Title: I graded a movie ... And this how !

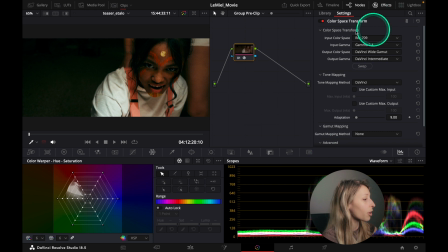So we went to the group pre-clip over here, and so input color space, we went from Rec 709, because this is a Rec 709. I'm going to show you the log, right? This is a Rec 709 map footage.
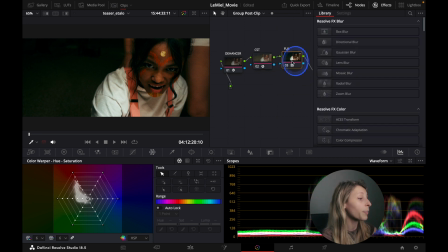So then like we went from Rec 709 Gamma 2.4 to DaVinci Wide Gamut. So when it's mapped perfectly like that, we can go to the group post-clip, the group post-clip,
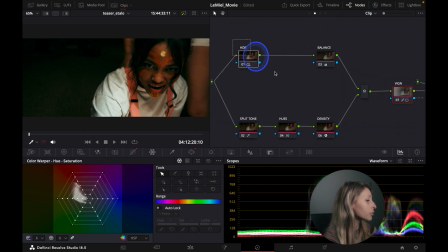and we go to the CST and see that like we go from the DaVinci Wide Gamut to the Rec 709 Senior Nog,
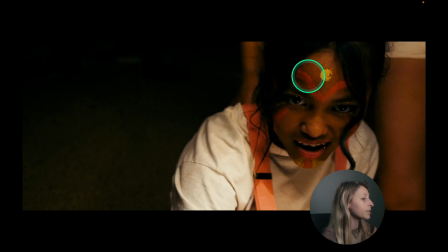and now it's easy to put our Fuji, right, and to have our de-enhancer working the same way as the Panasonic V-Log footage. So in the clip itself,
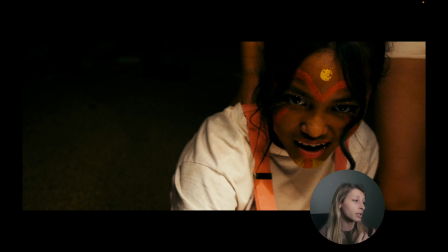I can show you what I've done, and so I'm going to show you everything. So this is what we have with like the with the de-enhancer and the Fuji film.
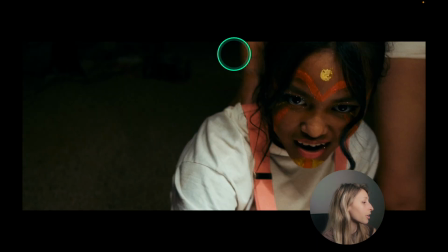So this is actually a pretty good base because instead of being super pink, this is a bit more yellowish.
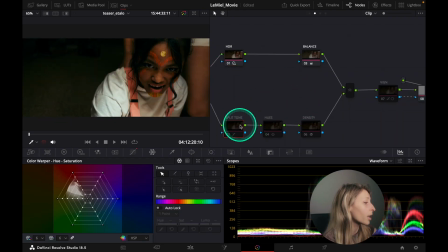So for the balance, we went from this to this.
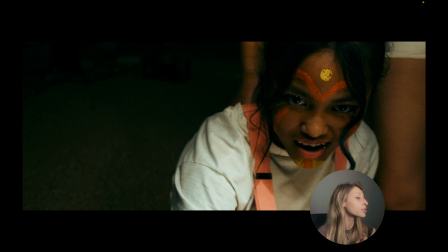So I tried to put back a natural skin tone and cancel a bit this yellow going on. For HDR, this is very subtle. We just like reduce a bit the light overall.
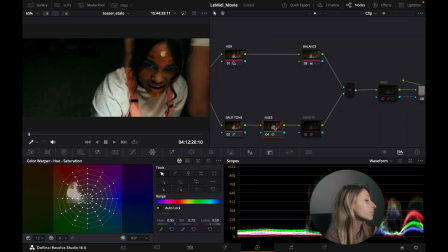Split tone, we introduced the green overall that was in the film, so it will match better
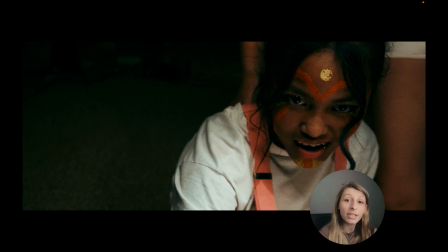during the scene, because during this scene there's like mix of V-Log and mix of Rec 709.
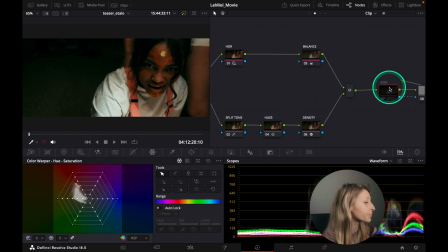And so for the hues, we went back to something a bit more natural for the skin. And density, we just like have a bit more density inside the image,
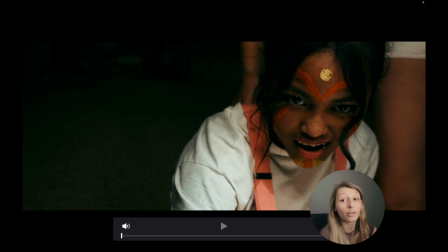which make it a bit more pleasing for the eye,
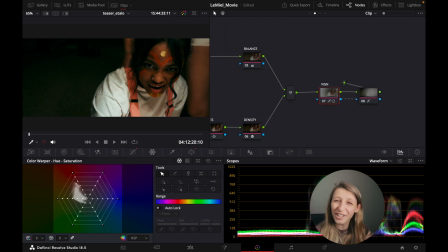and a bit more filmic, which then like go closer to the vlog. So for the vignettes, just like to bring back her face, we just like put the vignette on.
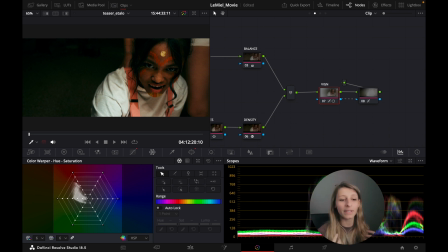So if you see, this is before and this is after. So this is how I graded my first film. This is actually like a real personal project, because as you saw before,
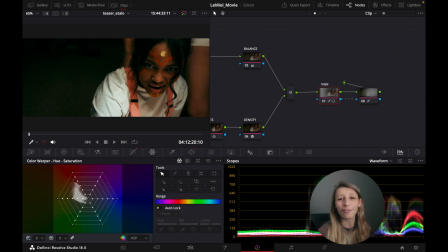Lena and Valentin are my childhood friend, my partners in crime, you know, and just like seeing, like, just come back with each other with a project again,
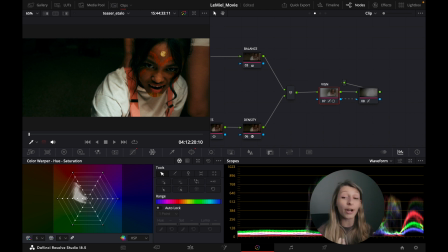you know, that wasn't music, but like with a project again, like where we could work together. It felt like a revival of my rock band, you know, with them. So that was really emotional. That was a really emotional process.
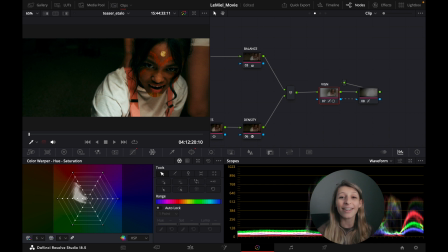I really enjoyed it, and I hope you guys like enjoy it. I heard that William and Lena will like just send the film to a film festival.
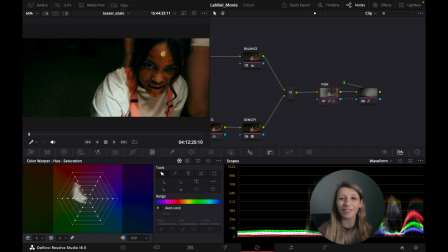So if, for example, in your country the film is passing, just don't hesitate to go see it. It's really fun. I really like it. And so yeah, if like it got released online, I'm gonna tell you guys. I'm just gonna tell you, because like I'm so proud of it.
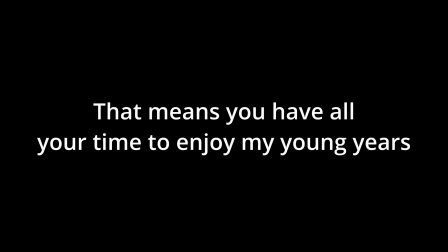You know, it's really nice.